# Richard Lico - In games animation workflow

So figure out your run. Break it down. Really understand what your run is going to look like. Don't start yet. Just understand what it's going to look like. You have your data. You're going to have your visuals once you do that workflow.
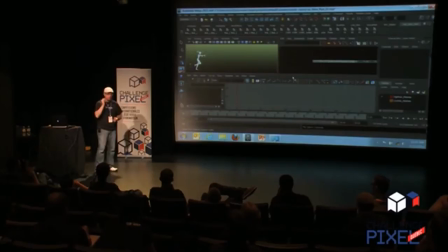[8:35]
And then you can actually start Maya. So much like Cameron mentioned, coming up with that image in your head. What is the image of your run? What is that core feature of the run that you really want to illustrate? Well, that is your starting pose, right? So in this situation, I have my starting pose.
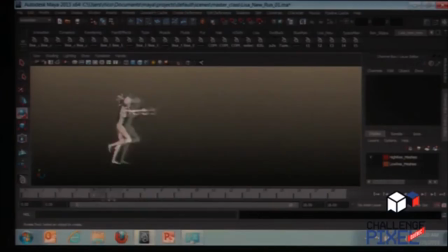[8:54]
I'm going to make it full screen. I have my starting pose, and I have my speed. Now, a couple things I should explain about this. And you can see my mouse, cool. So this forward lean in the run, that's important, because the further you push up on the stick, the more you want that character to lean into where they're going, right? So if you're doing a walk, you can pretty much keep it straight up. And as you run, you get down more and more, right?
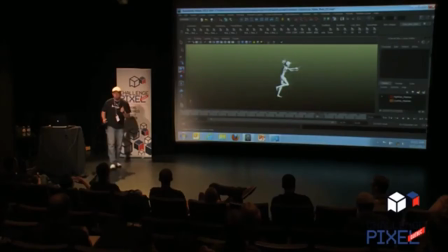[9:22]
This way, the player is directly controlling, they're directly influencing that world. It's subconscious. They're never going to notice that, but they're going to feel it in their gameplay, right? Since it's a first-person shooter, you have a gun up all the time.
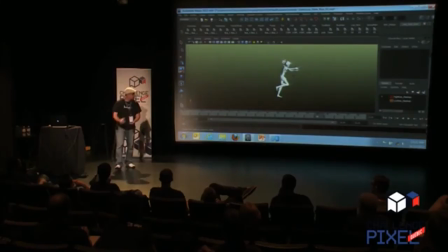[9:35]
You know, it's like, hey, Rick, how's it going? Don't be intimidated, you know, it's fine, I've got a gun in your face, but in third person, you need to match that, right? So you can't have third person running down like this while your first person's running like this, because there's a disconnect, and people, like if you're playing a match against somebody, and you see someone running around like this, and all of a sudden they shoot you from this pose, it's like, wait, they weren't even aiming at me. So you have to have your character aiming in your run cycles in a first person shooter.
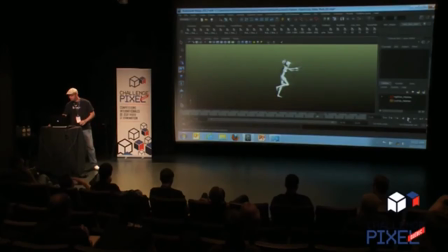[10:03]
That's why she's doing this right now. So I can actually export this file, and I could test it in-game.
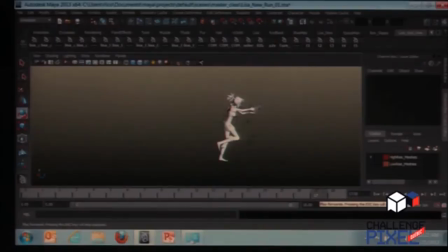[10:10]
And I can give it to my design team, and I could say, what do you think? Do you like the speed? Do you like the general idea of the run? Is there anything you'd want to change? And they, of course, want to change everything at least 5 times. So I make those changes, we iterate, and we come up with a good speed, and we come up with a good general posture. Next step, get some more poses in there. And I'll explain a little bit of what I'm thinking about with some of these poses so you can...
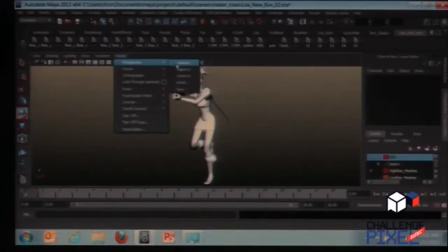[10:41]
Oh, that's because I got a locked camera. Hang on. Well, it's got a camera one. Yeah, butt shot. That's good. All right. So here you could see I'm just doing my loop frame and my middle frame.
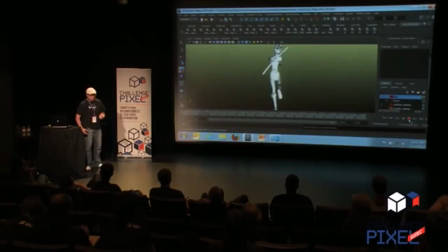[10:53]
And this is just to essentially pose out the extents, the biggest change in the motion itself. The reason I like to start with the foot, with the weight on the foot for my loop frame, is it's an easy point to go down and push off into.
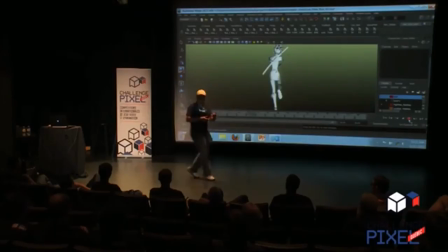[11:08]
So if you're standing there, you know, doing this, and you need to go into a run, it'll, just by pressing forward, it'll naturally go down and then into the run, right? It feels like you've got anticipation built in, even though you don't. So that's why I start on that frame.
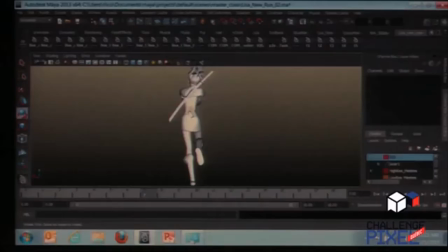[11:23]
Another quick thing is I like drawing lines throughout the body. I like finding good curves. I like coming up with ways to essentially mimic those curves. The more similarities you could see in lines of action in your pose, the more it reinforces the image in somebody's head. Usually people will only remember, like, it takes 10 to 15 frames of an animation for someone to actually register that image in their head. They're not going to see the motion, they're just going to register that image. They're going to walk away remembering it. I think Cameron talked a little bit about that. So what I want to do is come up on a looping cycle that is 18 frames long with common themes, common lines of action, common imagery. So when they think about it in their mind, they're taking away my general idea. The motion is just to sell the weight. So let me show you a different camera angle real quick.
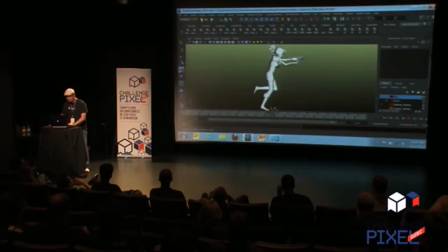[12:12]
Boom. So yeah, the opposite. I just put a little bit of change in there.
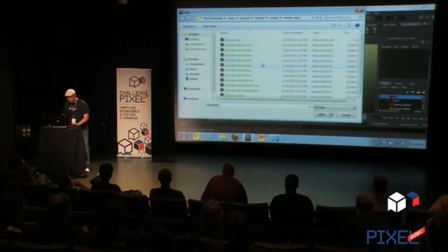[12:20]
I mean, obviously, it's a big change from behind. From the side, it's not too much. So what's important here is getting those poses right.
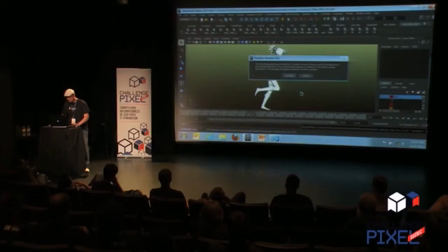[12:27]
Because if you don't, the foundation of your house, the rest of the house is going to fall down around it if your foundation's not right.